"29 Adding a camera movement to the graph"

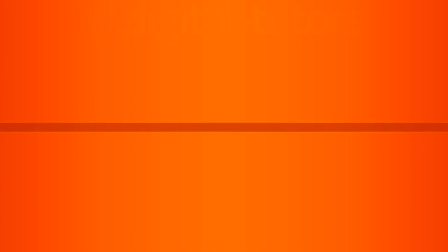In this lesson, we're going to be adding the animation for our camera with our line graph.
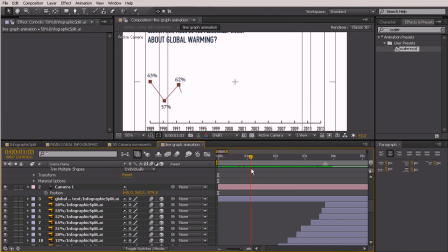Okay, so I went ahead and finished up the animation of the dots and the numbers popping on. So now what I want to do is add some camera animation. So let's just go ahead and scrub forward a bit here, and I'm going to zoom in really close on the numbers.
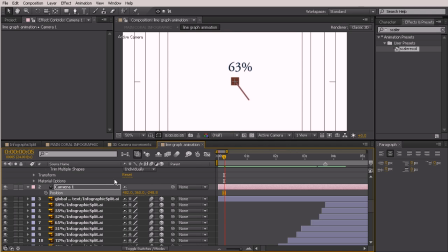So just kind of bring that in here. And let's go ahead and set a keyframe just right there at that first position. And I'm going to pull it forward just a bit so that our camera can stay here for just a second
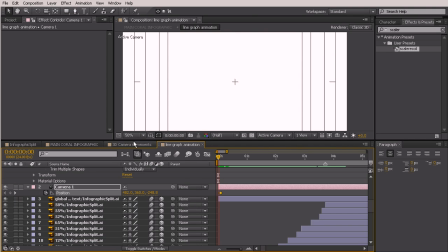because of the way that comp is going to look on the outside. So we'll just scrub forward to right about here where we can start to see where that dot is. And we'll move that over
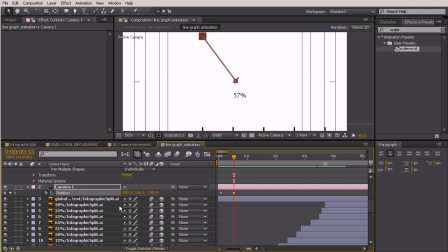and up so that the dot is right there on the crosshair for our title action safe. So I'm just kind of staggering these a little bit, just a few frames into the animation.
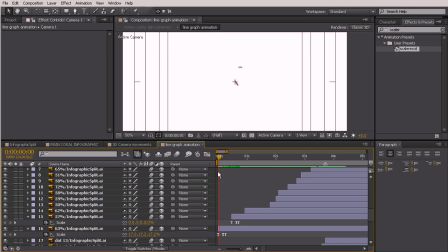So you can see this moves down here. So it's just a few frames into the animation of that 57%. So let's just do maybe 2 frames. So it's almost like our camera's just trying to catch up with it.
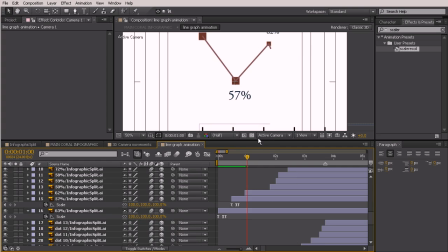Then we'll come up to this one, go 2 frames into this. Go back up to the camera.
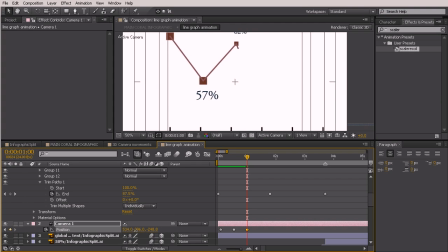And we'll just move this like that, just to be right there in the middle. And it doesn't have to be absolutely perfect. You just want it to be close. But this is going to be moving very quickly.
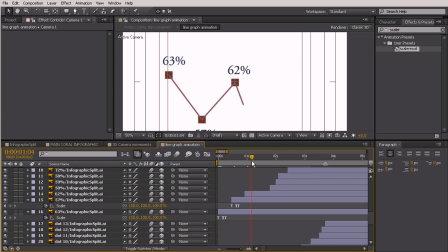So there's going to be probably quite a bit of motion blur in a moment.
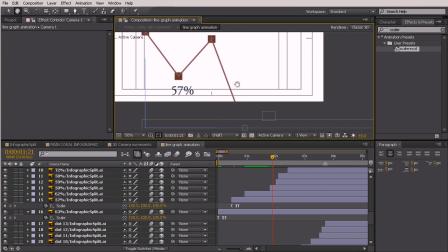And let's just come over to this one. We'll move forward 2 frames. And our camera needs to dip down a little bit to be able to see this one.
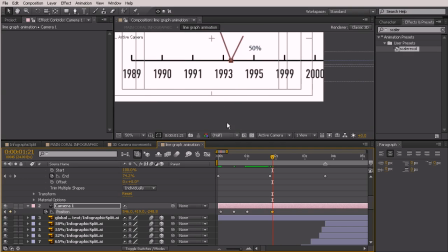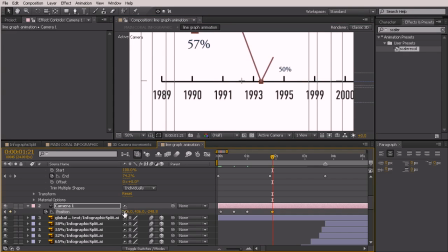We'll just put that right there in the middle, the crosshair of the title action safe. Okay, so that looks pretty good. Now, this is all moving really quickly, and I want to add some motion blur just so you can see how fast that's going to move.
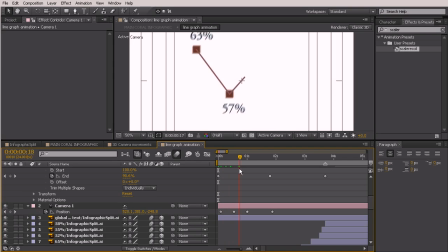So we'll just turn on enable motion blur for all layers, and you can see that's pretty fast. So now once we switch over from this point where the line starts to go a lot more quickly, I want the camera just to kind of zoom back and be able to see the whole thing. So let's pull this back just on our Z value.
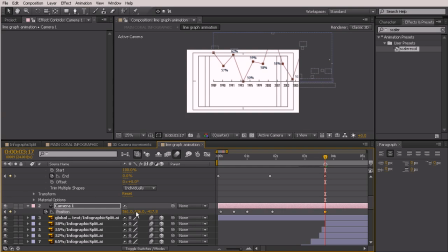Just pull that camera back. Move this down, move it over a little bit. And I'm just repositioning this inside of that title action safe grid.
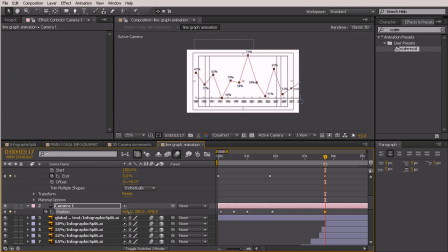Pull that back a little bit farther, it's still just a little bit too big. Be right in there. And then let's just move this down a little bit. Just like that. So now it's right inside of that box. Perfect. And I'm going to scoot this over a little bit farther to the left than to be right inside that inner box because we're going to add another small graphic over here on the side. So let's just do a RAM preview, just kind of ending right here. Just hit the N key to trim that work area. And we'll watch this and just see what it looks like. Really, really nice.